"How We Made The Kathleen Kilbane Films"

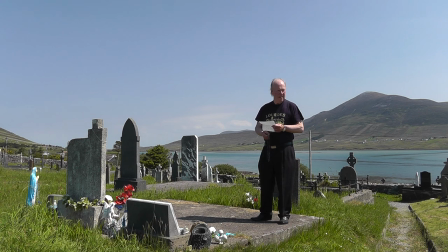Jack, you were holding the book, weren't you? You were holding the book at the start. That's right. And I want you to do that bit where you hold the book up. Yes. Because that wasn't fully in frame. My finger better not look. I know what you mean, Dominic. What way do you want me to hold that?
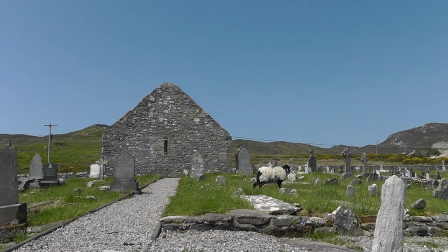And then we explored and filmed the rest of the cemetery, footage of which I used during Victor's prayer recital.
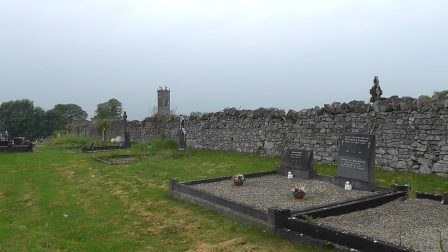The weather was not on our side when we went to Ballinrobe, to Brother Conway's grave and to Cray Sanatorium.
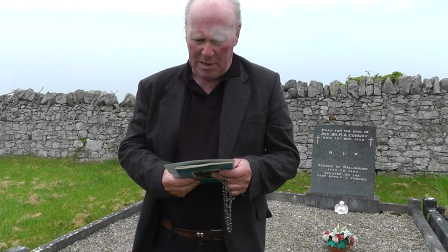At the grave we had to re-record Victor's words at a later date, as the wind carried away his voice, though we went back to the original audio when he recited a decade of the Rosary.
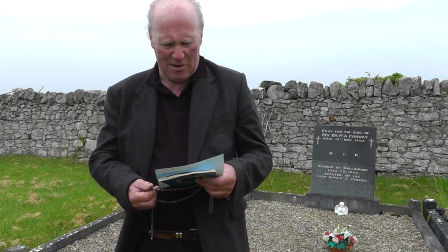Hail Mary, full of grace, the Lord is with thee. Blessed art thou among women, and blessed is the fruit of thy womb, Jesus.
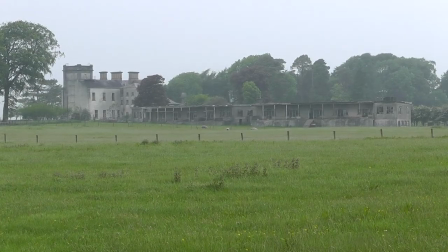The sanatorium looked particularly bleak and foreboding in the wind and the rain.
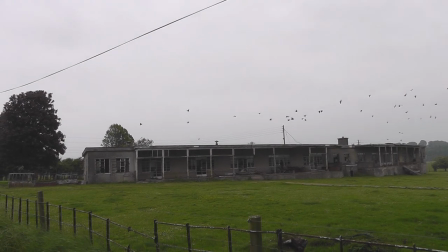The low building which had once housed Kathleen was falling into ruin,
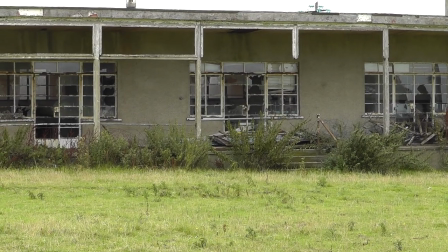and it was depressing to look upon it and to remember it was Kathleen's home for the last year of her life.
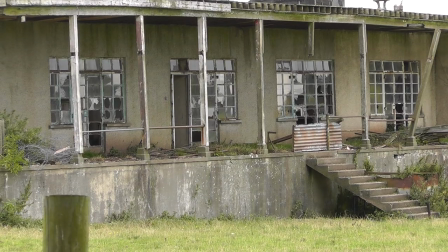It still stands as of 2021, but I imagine at some point in the near future it will be torn down.
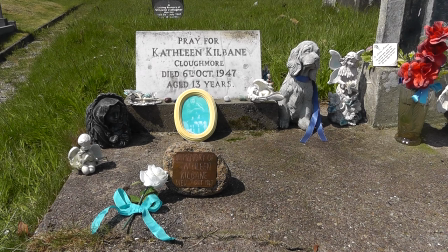Apart from what Victor said about Kathleen's life while reading the letter to her, we as an audience don't learn that much about Kathleen in this film. and we very quickly realised that we would have to go back to Ackle and try and tell her story more fully.
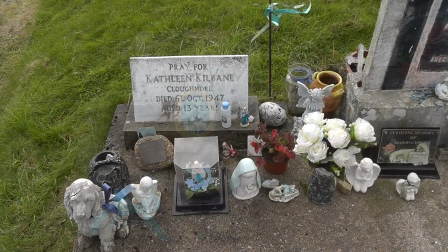And in 2014, that is what we did.
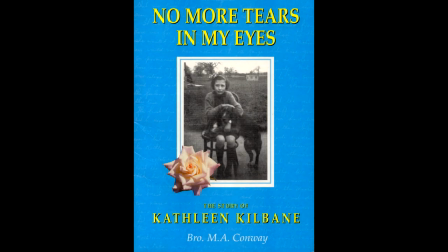Brother Conway's story of Kathleen was our Bible on this film.
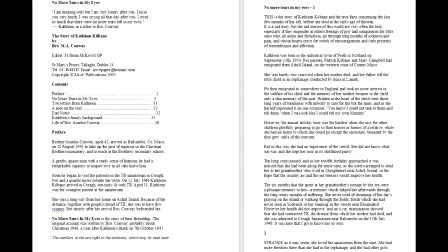We went through the book, picking out scenes that we felt would give the audience insight into her life,
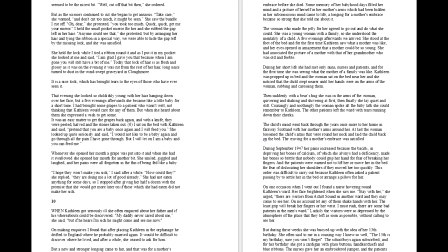and Victor narrated these passages along with our friend Ellen Woods.
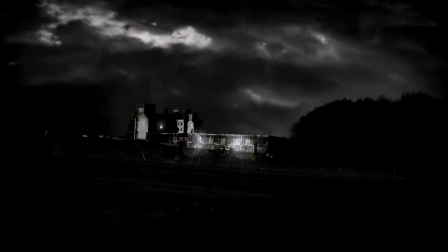He was the voice of Kathleen. While on screen, we would try and bring those words to life visually.
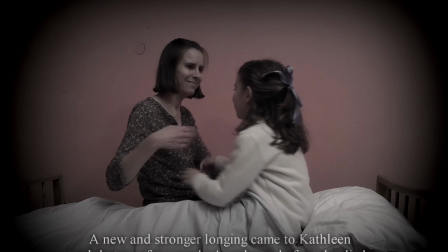We cast my daughter Sophie as Kathleen, though we used her in the film sparingly,
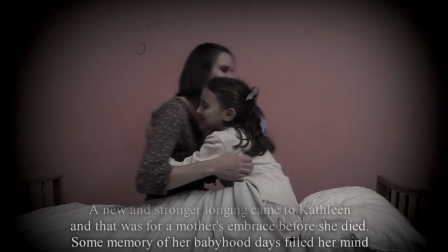as she was only 7 at the time, a bit too young to be playing a 13-year-old.
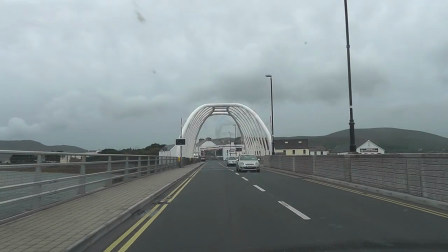We called the film Kathleen Kilbane, the Little Saint of Ackle Island.
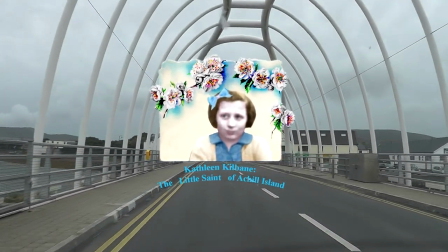It was Victor who came up with the name Little Saint. We felt it suited Kathleen perfectly.
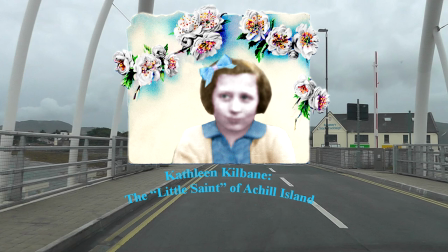We placed quotation marks on either side to show that it is our little nickname for her and does not imply that she is an actual canonized saint. Well, not yet anyway.
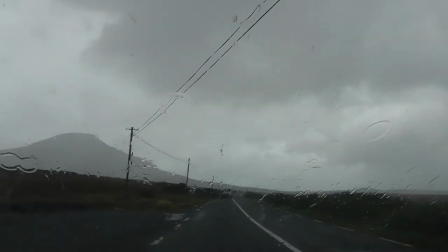We opened the film with shots of us driving to Ackle in the rain and arriving at Kildonan Cemetery.
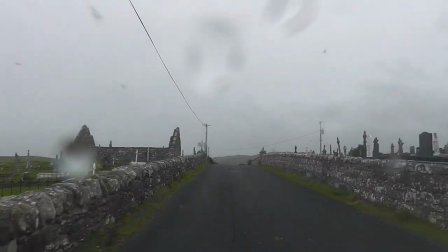We used the sequence partly to give the viewer an idea
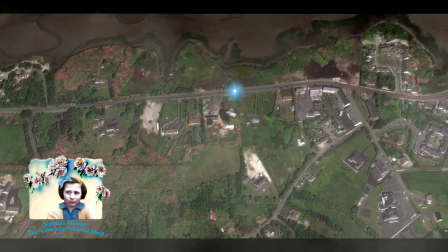where Kathleen's grave is located once they arrive on Ackle Island,
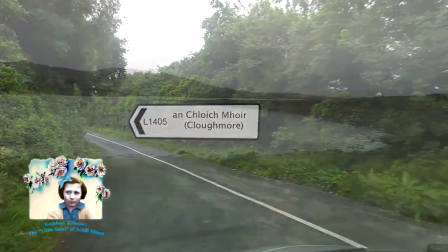and by putting text on screen,
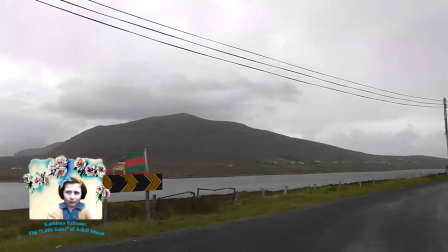we told Kathleen's story up until the point where she is placed in Cray Sanatorium.
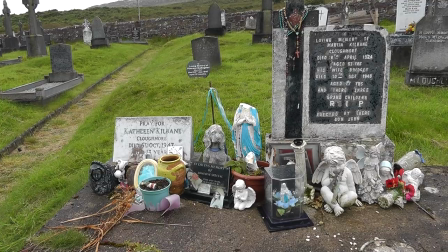It was very windy with scattered rain when we arrived at the cemetery,
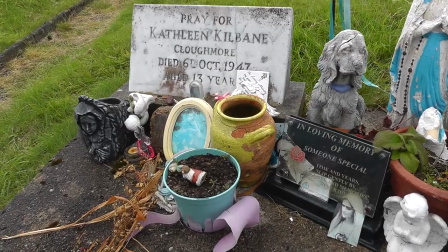and as with the previous year, we tidied up Kathleen's grave first.